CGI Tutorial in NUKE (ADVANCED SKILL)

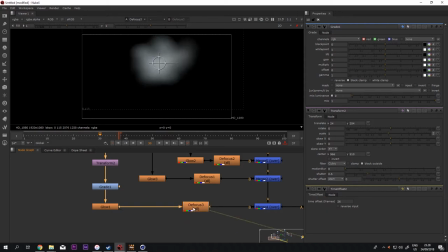244s
So basically, when you shoot near your face, the smoke will be not too visible. It will look blurry. So it will be great adding some defocus to fake the blur.
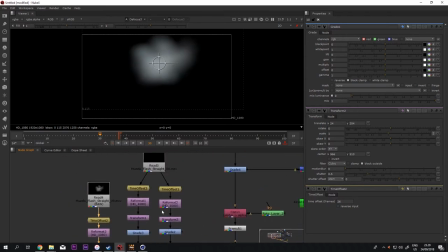261s
And that's what I'm doing to another two. Don't be too, what is it, scared. I'm just splitting into two the first time and the second.
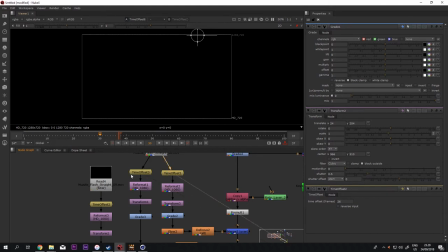276s
So this both the same, but on a different timeline. So this is right here, and this is on the other right here. So same footage but on the different time. Like usual, reformat, transform, grade, glow,
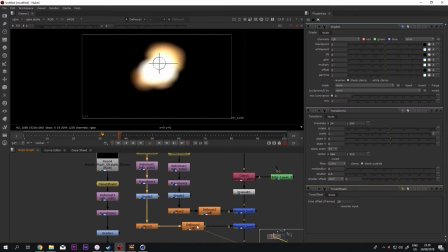298s
and defocus. That's all. That's for the muscle flash. Let me take you to the right place. This is for the debris. Yeah, three kind of debris.
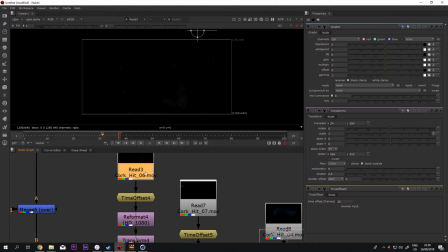311s
Like usual, the first debris, okay, time offset. I'm offsetting right when it hits the robot.
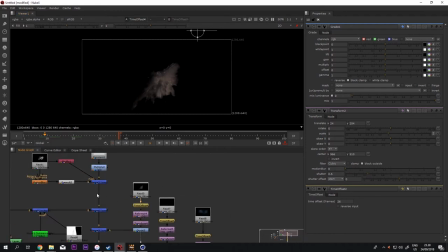319s
So let me see the robot right here. The robot about hit here. No. Not that. Sorry. That's here. Boom. Oh, I forgot. Time offset. Nope.
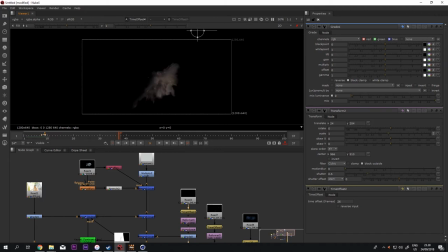339s
Boom. Right there. You see the robot right here. And boom. Yeah, around right here. But you need to reformat and transform. When transform, placing right there. And you can see, yeah, there's a robot. The head is gonna blow up right there.
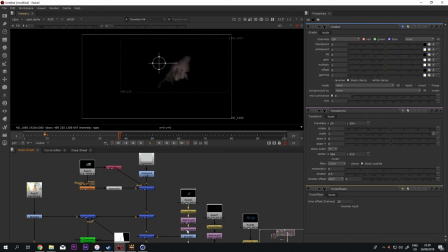356s
So I'm transforming it, placing it on right here. Another grid to make it believable. And I'm doing it also with the other two. Just another time offset, reformat, transform, and grid.
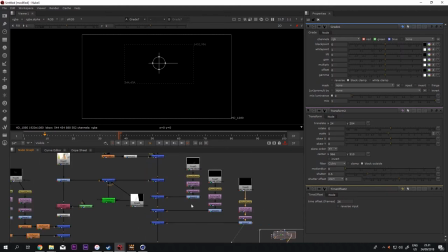372s
Okay, let's go jump to the robot itself. Maybe you all confused how to get this robot, how to get the animation. Well, I'm doing this tutorial before with the After Effects stuff. You can check it right there.
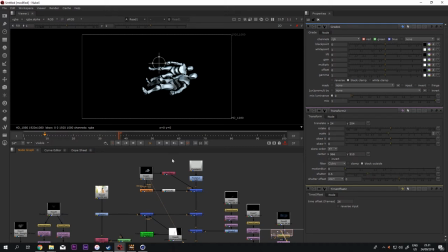389s
I'm using Mixamo and also adding some the motion from the skeleton from Mixamo also. You can check that out. And back to here. Okay, so what I'm doing with this is I'm taking the 3D to Cinema 4D right here.
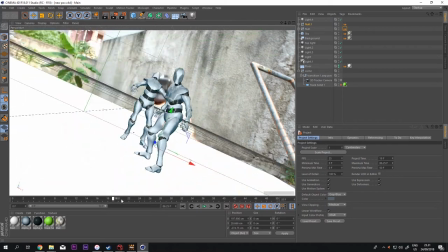408s
Yeah. So basically, this is very simple. This is only a camera with one light,
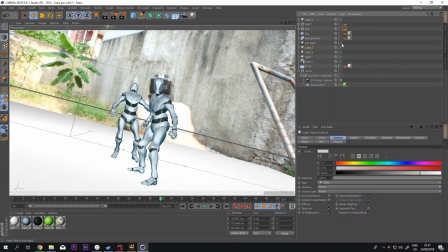417s
two light, three light, four light, and five lights. Why it's so bright?
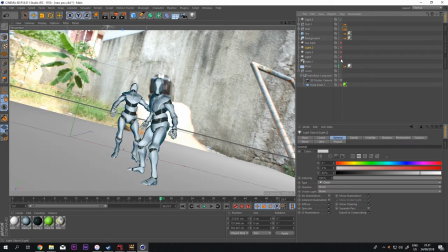422s
Because I want to simulate the sun on 12 p.m.
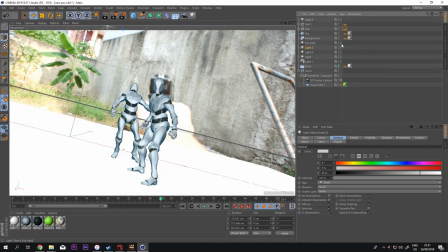428s
That's gonna bright from top and have a hard shadow. And I'm adding some floor to add the to catch some the shadow.
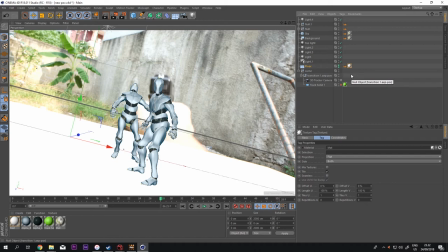440s
The Cinema 4D R18 I think have a shadow catcher. At that time I don't know, so I'm using old school stuff, but you can check out how to use a shadow catcher in Cinema 4D.
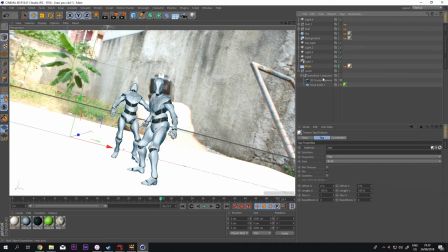457s
And to get the camera movement, I'm using a 3D camera tracker from Cinema 4D, but sometimes it mess around, not too good to be used. So I'm gonna explain it later what I'm using it.